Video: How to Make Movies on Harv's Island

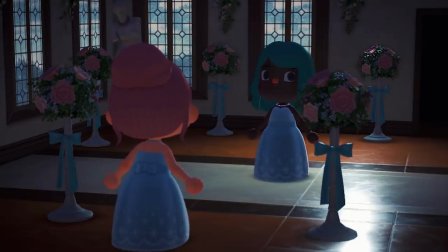So this next trailer is from my most recent one called wild world this wallpaper
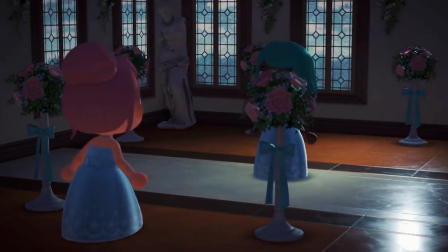the new wallpaper from the wedding event are my favorite wallpaper to use
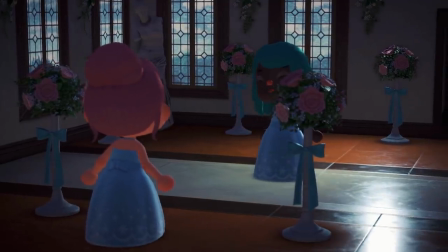for letting in quote-unquote natural light in the game because if
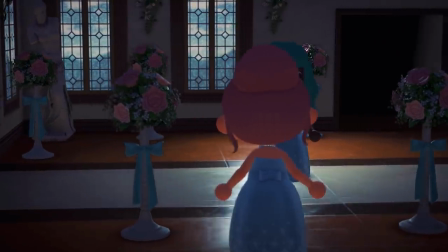you go let's say i think this is like at 5 a.m in the
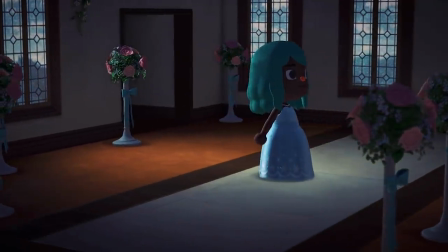morning you can see the light coming in from the window and reflecting on the ground okay so this is that wallpaper at 5 48 a.m.
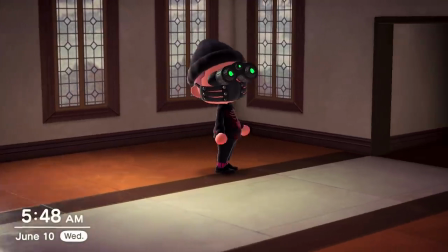so you can see that light just gliding across the ground and here it is at 6 42 p.m.
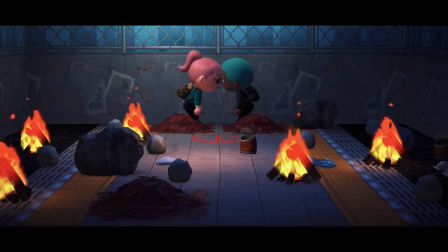it's a bit more orange there. This is the last shot that we're gonna recreate for this video tutorial. This is the last shot from the Wild World trailer and it's after you know all this war has been happening
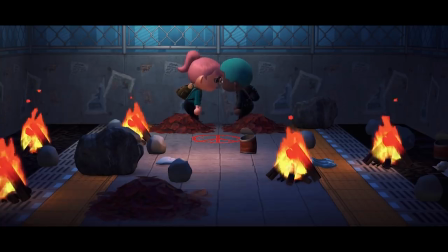and our main character has finally been reunited with the love of her life.
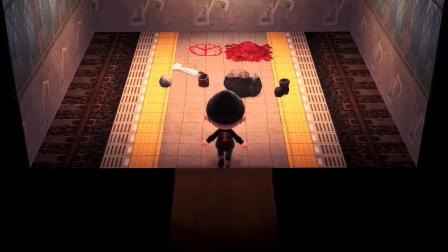Okay welcome to this apocalyptic set.
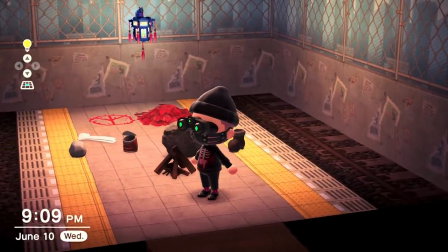I've used the chain link fence as the wallpaper and train tracks as the flooring and I've got a campfire,
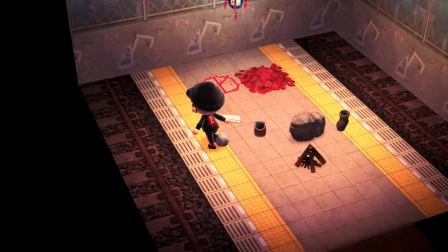tin can, a stone, some socks, a boot, a red leaf pile,
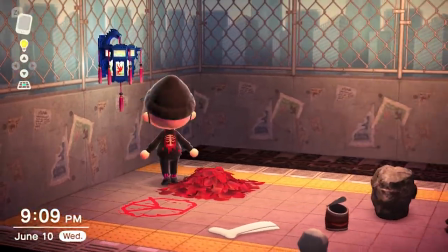and this imperial paper lantern as our lighting and
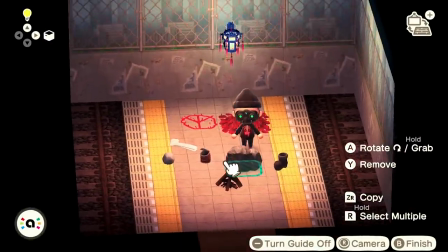that peace sign is a custom design so let's start designing our set
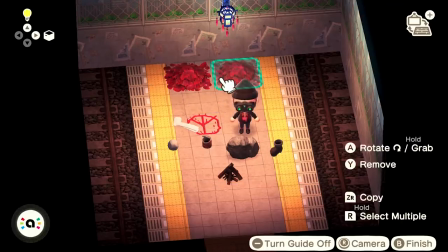see we had two red leaf piles in that scene and we're just gonna make this set
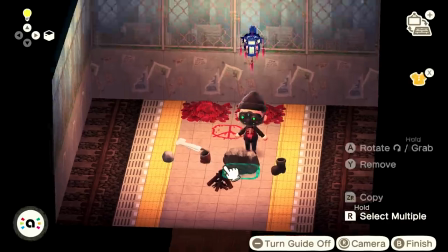look a little bit more chaotic yeah you can just go right there all
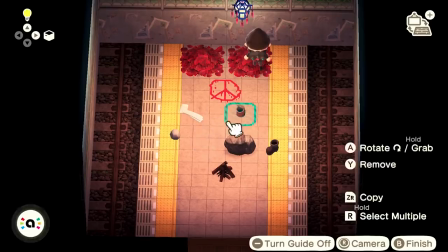right and put that can there what i love about this flooring is that it has all these lines and you know what makes
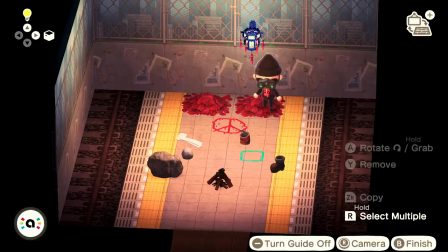a really good film shot I think is you know leading lines lines leading up to your subject and I just love this flooring for that I mean you can't have actual trains in this game as of yet but I mean I couldn't think of any other use for this flooring so
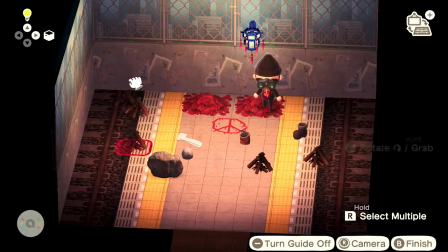I'm just gonna put that we're gonna have to light the campfire by hand I wish you could do it just by clicking on
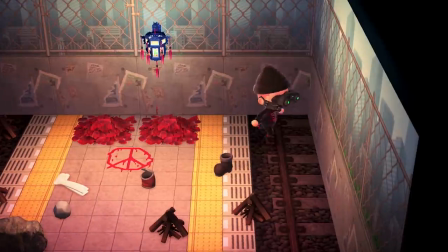it with the rearrangement but here we go that
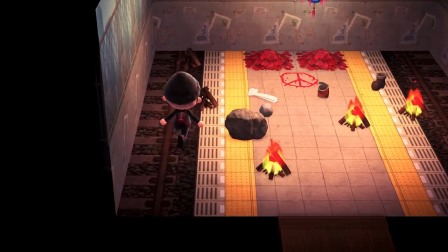one and that one and the that
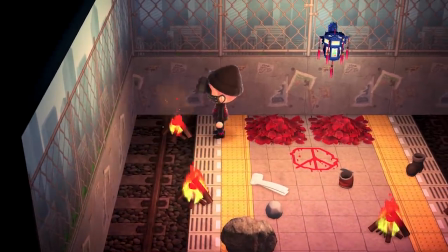one if I can get it there we go all right I'm gonna turn the
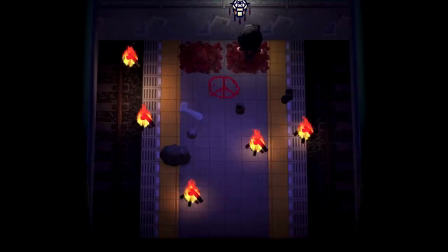light off that looks pretty dramatic already and we're just gonna move this light up
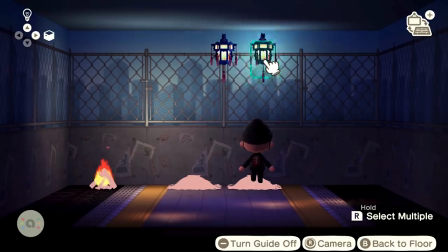here you're not gonna see it in the shot but it's gonna create a nice soft light from
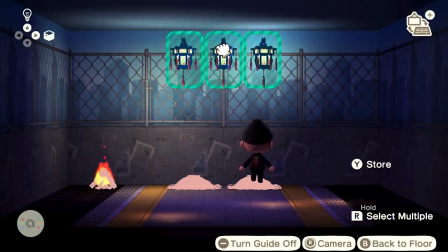above and we're just gonna move that down there all
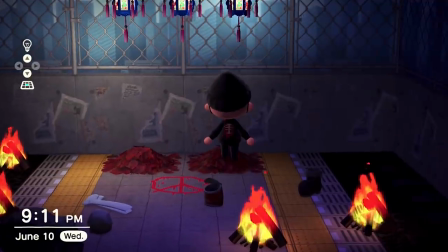right I think that looks uh huh uh let's just uh move
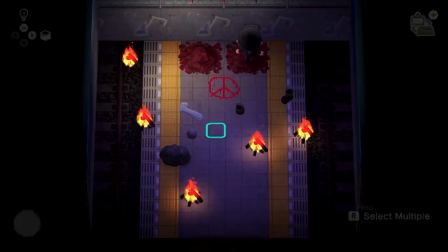it up a little bit more let's
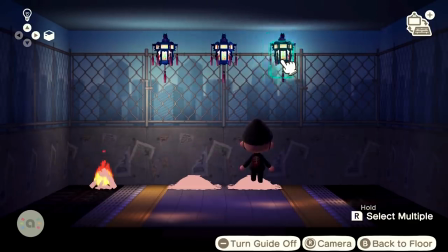move that one there and there yeah
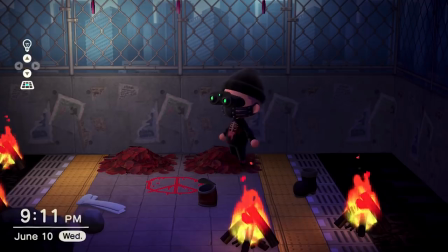okay so that creates a nice spotlight and
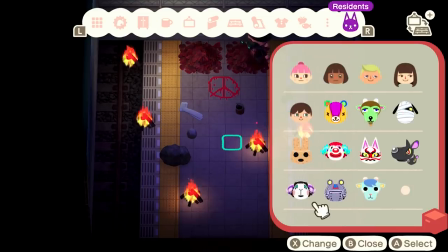let's bring out well since our main actresses couldn't be here we're just gonna use sherb he
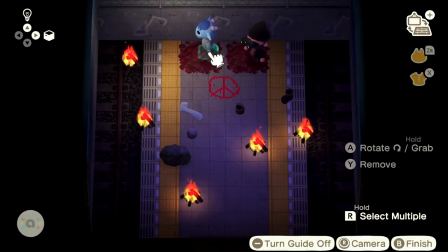was available and i will be replacing the main actress again and
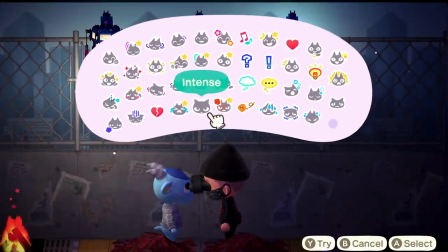let's give ourselves reactions the sheepishness.
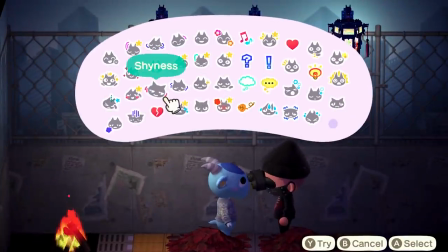I want them to look like that their heads are touching. They have a real bond.
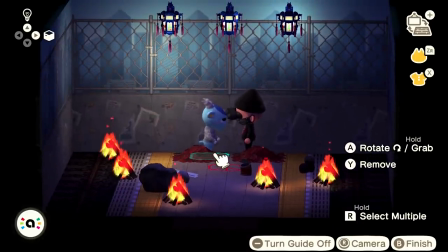I don't think that one works right there.
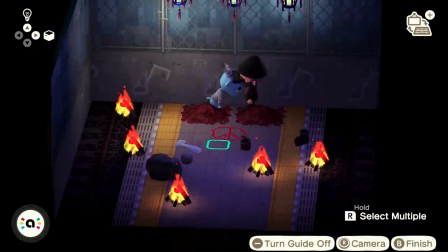Sadness. Oh, okay. That actually looks pretty cute.
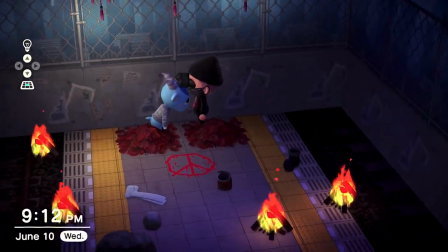He just looks like Sherb is very upset in putting his head on my shoulder.